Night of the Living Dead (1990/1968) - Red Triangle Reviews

She doesn't really offer a tremendous amount of help. There's also an absolutely ridiculous amount of padding in the original,
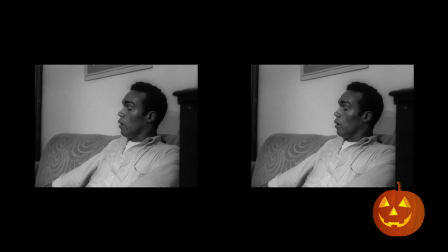259s
and while that padding does help create more of a tense atmosphere, and it also helps to build up the tensions between Ben and Harry,
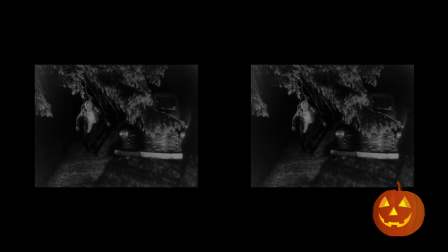266s
it still often leaves me clock watching for the most part. The zombies in the original are also not particularly great or memorable.
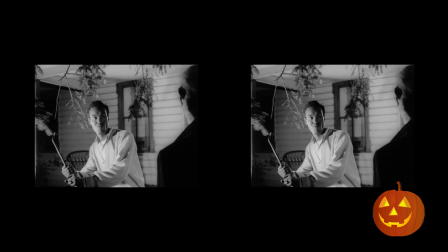275s
Having lived in a world where zombies are in abundance and fairly commonplace, it's weird to think that in
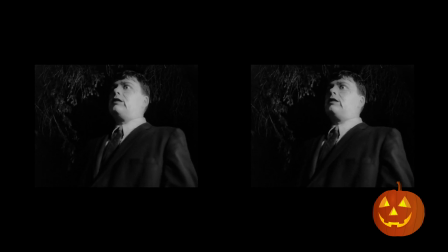282s
1968 the idea of the slow shuffling, brain-eating type of zombie was an almost entirely new concept.
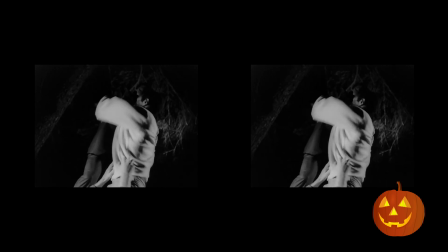289s
And here they come across as more of a proof of concept than the likes of which we'd see in future zombie movies.
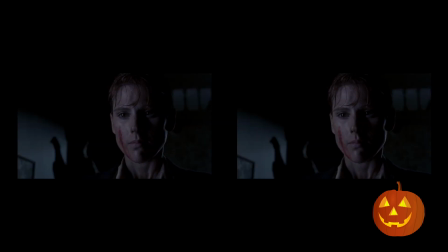298s
The remake of Night offers some solutions to my issues, but creates issues in other ways.
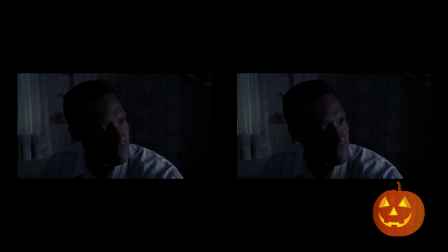304s
For starters, they address the problem I had with Barbra being a bit too limp by giving her a much more prominent role,
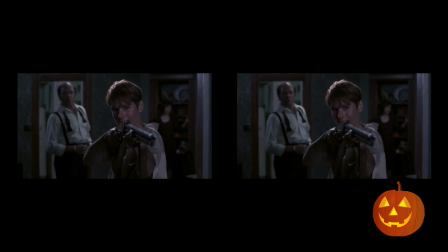310s
and as the film progresses we see her develop from an emotionally distraught woman into a really effective leader. The issue I have with this, however, is that I think they may have gone a bit too far, and rather than just making her a prominent and active heroic female, they've ended up making her Ellen Ripley, which by modern standards could be seen as a bit too predictable, but I actually think I prefer this interpretation, even if it is a bit OTT when compared to the original. One of the other problems that I had in making Barbra a more prominent force in the group is that it
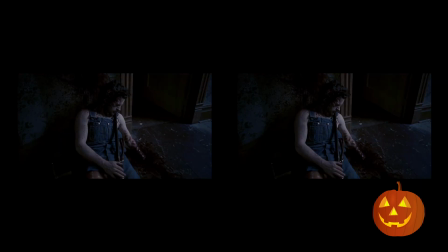347s
really does take away from Ben being the driving force in terms of being the protagonist.
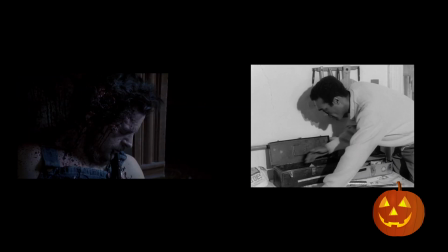353s
And as I'd seen the original and liked Ben as a character, it did sometimes feel like he'd been toned down just a bit too much,
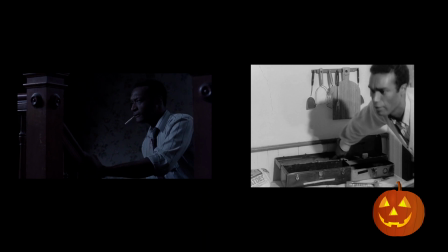361s
boiled down to just the key elements, rather than letting his character breathe a bit.
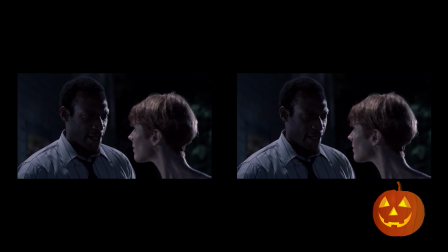367s
Though again, if watering down Ben in order to make Barbra a more well-developed character fixes a problem, then I'm okay with that.
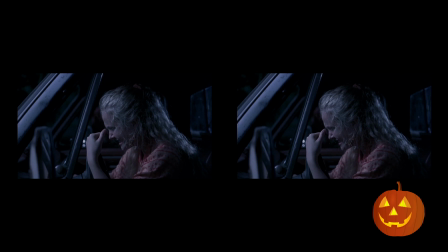375s
The padding elements of this film have also been greatly reduced to make the film feel more lightweight and fluid.
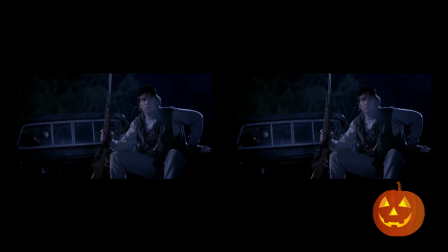381s
There are a few more confrontation scenes with the zombies than in the original, and this really helps the remake zip along at a pretty reasonable pace.
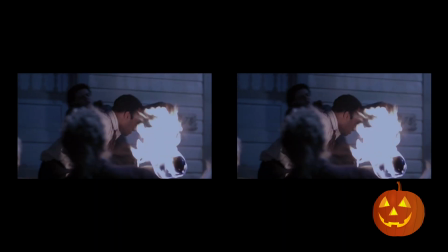390s
This, however, does create the issue that the remake simply isn't as tense and atmospheric as the original was.
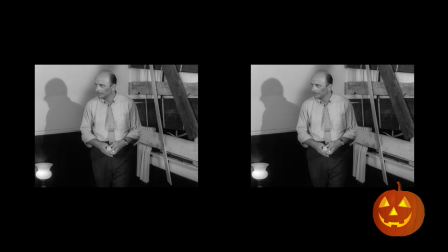397s
That pressure cooker tension between our survivors really disintegrates in this,
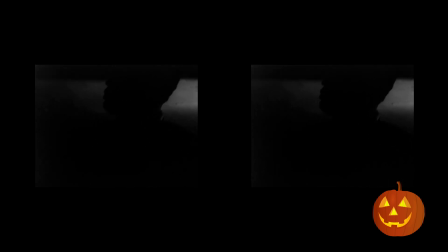402s
and instead we're left with a lot of elements and messages in this film which, if you hadn't watched the original, might be lost to the audience. That's not to say that this film is unwatchable unless you've seen the original, just that the more subtle elements of the production may be lost in translation.
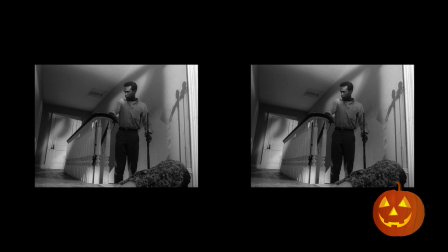422s
Lighting was something I was very worried about going into this film, as the original, being shot in black and white,
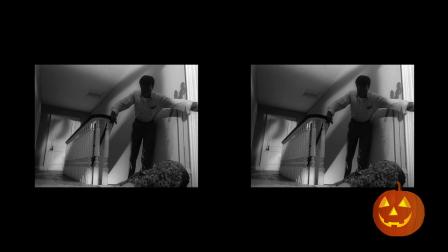428s
had absolutely gorgeous lighting that really emphasised the darkness and created an
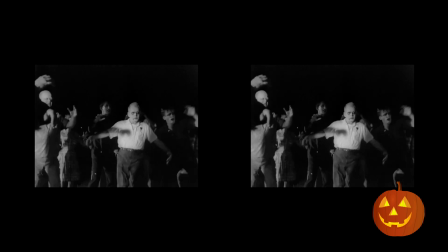433s
unnerving atmosphere that really gave the zombies a big push up in terms of how they appeared.
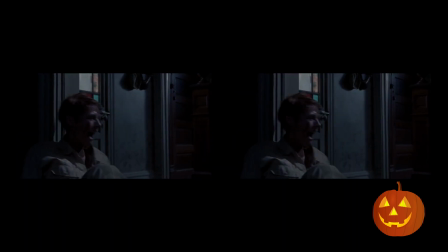438s
The remake is okay. Shots in the house are shadowy and mysterious, they add an element of surprise in some cases,
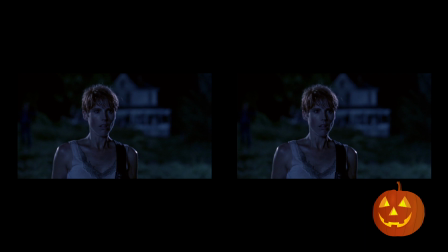447s
and the night shots from outside have a decent level of minimal lighting, keeping it all above board for the most part. But with the remake being shot in colour, I personally don't think that it could have ever quite created the same tone that the original film did.
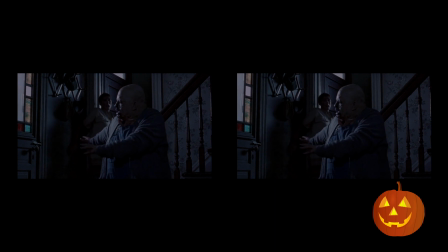463s
The visual effects are also an area where this film absolutely shines, with the zombies looking much more in line with the type seen in Dawn and Day of the Dead than the originals, and the practical effects,
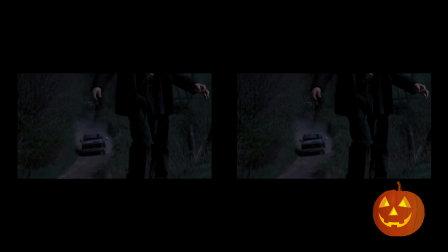476s
particularly in the death scenes, being absolutely top-notch.
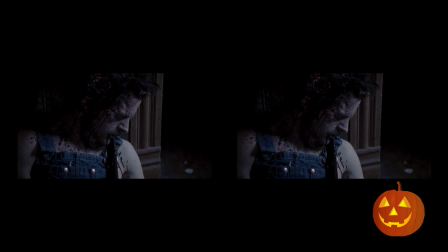479s
It really is a testimony to Savini's work to see such gorgeously gory effects in action.
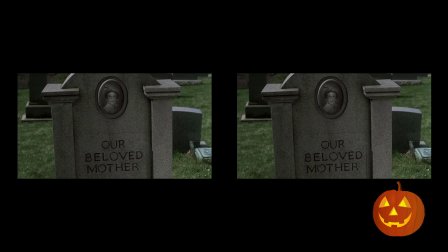487s
One of the bigger inconsistencies of this film that did bother me quite a bit was actually trying to figure out what time period this film took place in.